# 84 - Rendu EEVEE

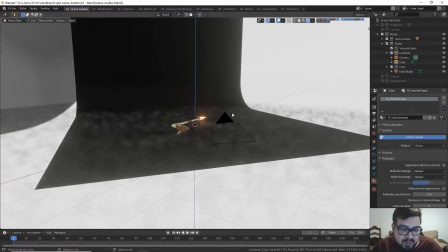(0:01)
Donc pour les éclairages, on va créer différents types d'éclairages Nous on va jouer avec un seul type,
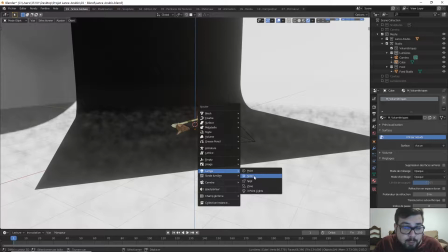(0:06)
ça va être l'éclairage de zone Donc on a le spot, le soleil, le point et la zone Les trois points, c'est trois points comme ça Donc c'est juste un paramètre, un pré-réglage pour ajouter trois éclairages en même temps Nous on va jouer avec un éclairage de zone Pour l'éclairage de zone,
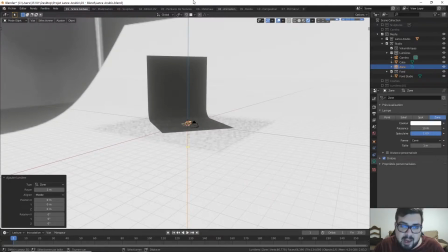(0:21)
en studio photo On a toujours un éclairage qui va habiller la scène un éclairage du dessus qui va donner de la profondeur, qui va démarquer le volume, un éclairage en général pour remplir le sujet,
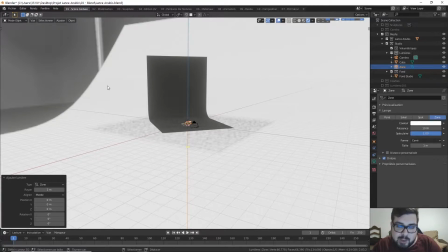(0:37)
et un autre éclairage pour le détacher le sujet. Un éclairage de fond qui va détacher le sujet du fond qu'on a en photo, un autre éclairage qui va remplir le sujet de lumière et lui indiquer ses volumes, ses proportions, et un autre éclairage qui va détacher le fond en soi. donc pour ce faire,
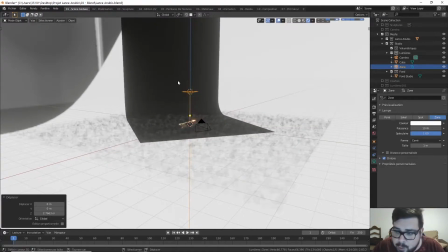(0:55)
on va essayer de créer un éclairage de zone cet éclairage de zone actuellement a une puissance de 10 watts donc on va augmenter cette puissance, on va le mettre à 500 watts voilà, et là ça me donne un éclairage un petit peu plus dense sur la surface de mon mesh,
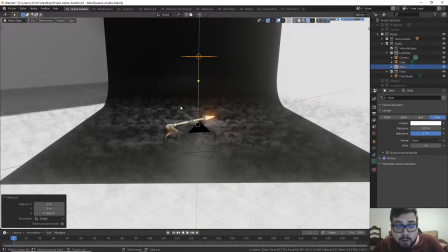(1:08)
donc c'est pas mal maintenant on va orienter cet éclairage de façon propre donc R, on va le tourner sur Y je vais l'orienter à 90 degrés comme ceci, et là je vais jouer avec mon éclairage pour l'indiquer sur où il est placé donc ça,
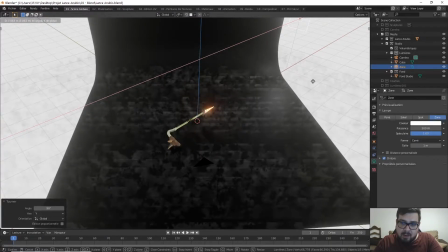(1:25)
ça va être mon éclairage de détachement pour détacher mon objet un petit peu de la scène donc on va le mettre au fond ici, à ras du sol parce que mon objet est à ras du sol,
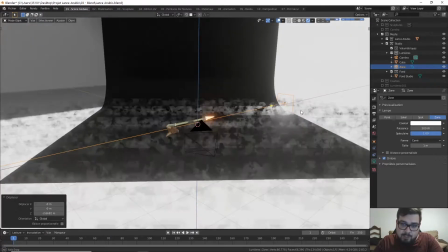(1:33)
donc il faut adapter l'éclairage en fonction hop voilà, je vais le rapprocher un tout petit peu quand même sur X hop
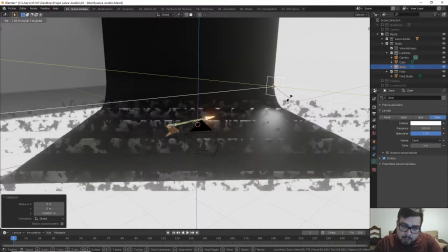(1:44)
voilà, et là on peut légèrement le pivoter sur Y, pour juste l'incliner un tout petit peu Voilà, pour indiquer qu'il est sur mon sol Parfait
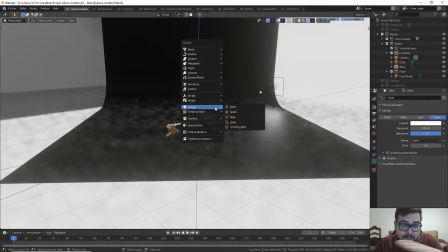(1:52)
Maintenant, on va éclairer l'éclairage qui est au-dessus Pour éclairer mes volumes, mon volume complet Donc encore une fois, Lamp Zone
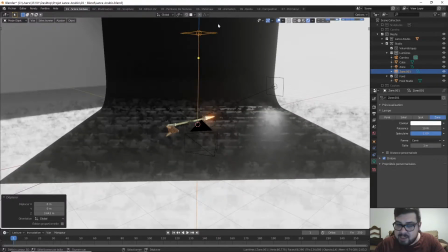(2:01)
GZ pour déplacer sur l'axe Z Je vais le placer au-dessus de ma scène Donc là,
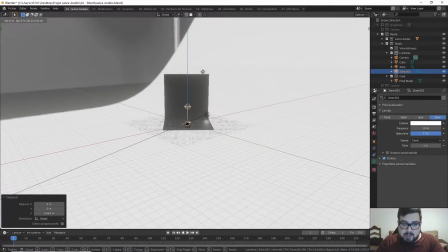(2:07)
on va le décaler un petit peu Comme ceci Scale 10 pour l'agrandir de 10 fois Je veux qu'il prenne toute la surface Et là, on va lui donner une puissance de 1500 watts Comme ceci ça permet de détacher un petit peu le volume et les objets qui sont sur la scène et là,
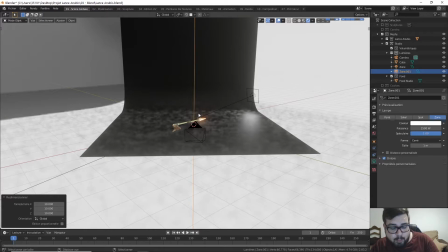(2:23)
l'éclairage maintenant de remplissage qui va remplir mon mesh donc Shift A, mesh, zone on va tourner cette zone encore une fois
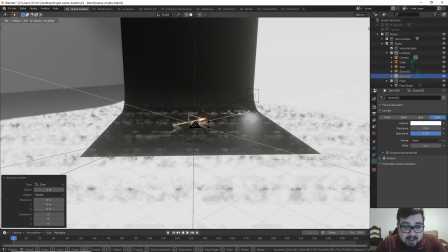(2:32)
sur Y à 90 degrés en négatif, cette fois-ci GX, on va l'inverser voilà
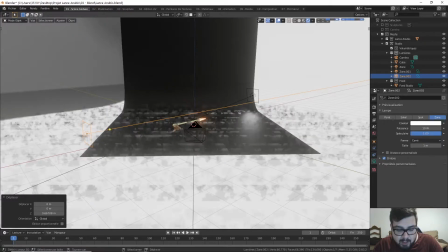(2:40)
GZ, hop, comme ça-ci je la tourne un petit peu sur l'axe Y pour la volanter vers mon mesh donc de 250 watts comme ceci voilà donc la moitié du lieu d'éclairage de fond ok maintenant si je passe en vue caméra on
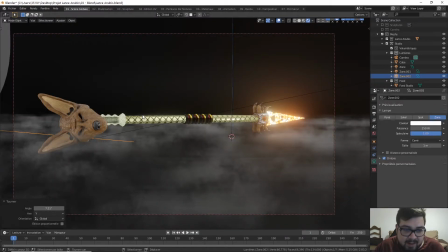(2:53)
a un éclairage un petit peu plus important d'accord donc les volumétriques qui ressortent un petit peu plus un éclairage de détachement qui du coup détache donc les pièces que j'ai sur la droite et l'éclairage de remplissage qui remplit ma tête donc là c'est propre on se dit c'est quand même pas mal maintenant à nous de régler donc la puissance en fonction de l'objet qu'on a ici donc là je me dis que mon fond donc
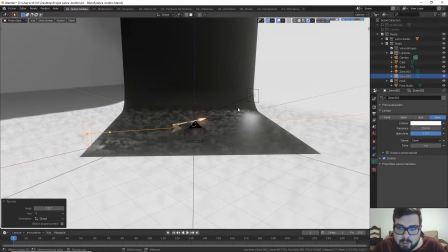(3:12)
mon fond studio est vraiment trop présent moi j'ai juste envie qu'il soit là, mais qu'il n'apporte pas autant de puissance, autant d'éclairage. J'ai vraiment envie de jouer moi-même avec mes lumières, et que ça ne soit pas éclairé de façon aussi dense partout. Pour ce faire, c'est très simple. On va ici dans l'onglet Monde, et on va enlever la valeur qu'on a ici.
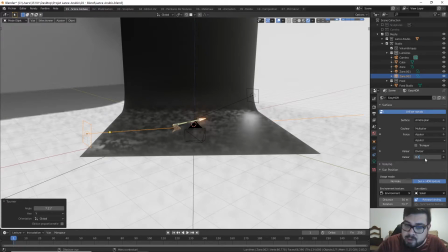(3:28)
On va la retirer, et on peut la mettre à 0.5, pour tamiser un petit peu le tout.
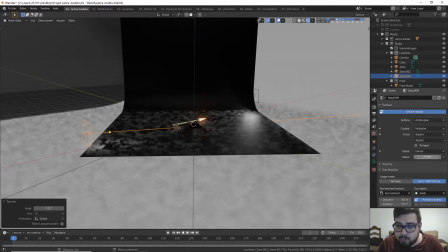(3:33)
On a toujours nos réfractions et nos réflexions de studio autour, c'est ce qui compte, mais par contre, ça va avoir beaucoup moins d'influence sur l'éclairage complet.
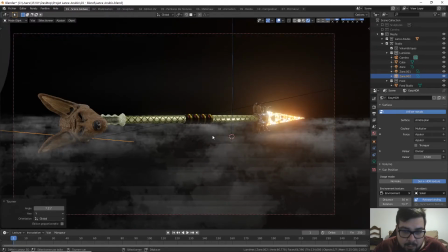(3:43)
Là, on repasse en vue caméra. Et maintenant, vous voyez le volume et la densité qu'on a récupéré. L'éclairage est beaucoup moins constant. On récupère de l'ambiance occlusion. On récupère des volumétriques. On récupère de l'ombrage sur le mèche. C'est vraiment très, très beau. C'est comme ça que vous devez régler vos lumières. Je ne suis pas un expert en lumière, malheureusement.
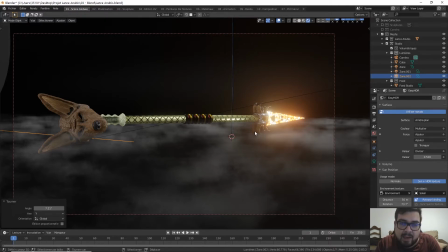(4:01)
Je n'ai pas assez fait d'études pour ça. Et je n'ai pas la prétention de dire que c'est comme ça, que c'est un éclairage propre. Au contraire, c'est quelque chose que je dois travailler encore beaucoup. L'éclairage, ce n'est pas maîtrisé pour moi.